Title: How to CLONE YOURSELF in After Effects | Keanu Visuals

You can add camera shakes like just for a few seconds like an effect when he drops or one of the clones appears like boom supporting this
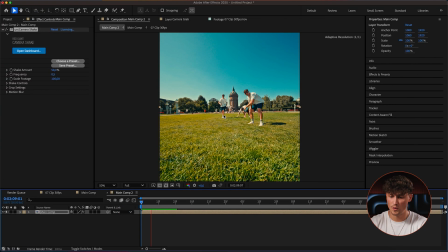[15:07]
impact. and this way here we can just make it look more realistic
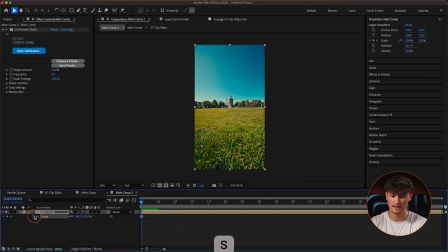[15:12]
the clone effect and you can also add scale keyframes I really like to zoom in here so we this one was really wide so we could have started far in and then zoom out to let's say 120 or something like that and this way you can now animate the camera movement you can change the
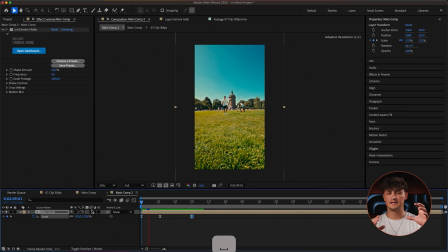[15:31]
position in the frame so it just adds it just makes everything feel
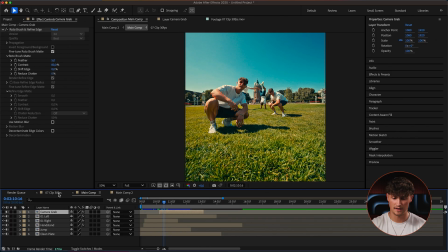[15:36]
like more composed so let's turn off the camera grab for a second so we can really see what we're doing here so this way you can now edit
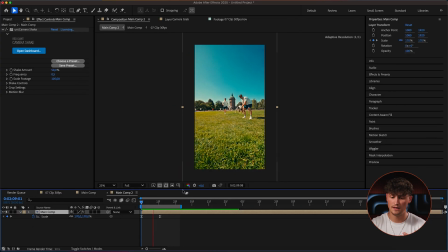[15:43]
all of these shots so I would really suggest you to like here to play around with all sorts of zooms of camera shakes to just make everything better composed together so this is the clone effect now what I did here was I actually took screenshots of the UI of the phone and actually placed the UI above it and that way it looked like it's shot with the actual phone. So that's it for the clone effect and I actually can't wait to see what you guys going to create with it.
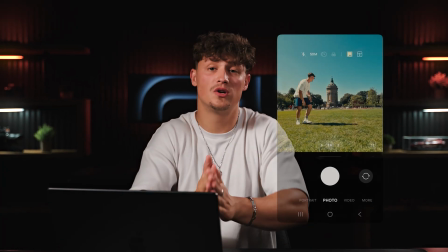[16:13]
That is the basic technique and now I want to encourage you to get creative a bit,
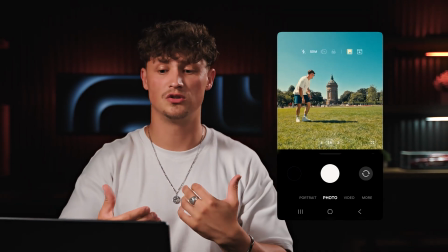[16:18]
to make your clones appear, to add more effects to the clones, to really spice this up and make this your effect, your style, to tell your story. And guys I would really appreciate if you could drop a like, if you could subscribe to the channel because this really makes these videos so we can create more of those YouTube tutorials. So guys, I hope you've learned a lot and I can't wait to see you in the next one.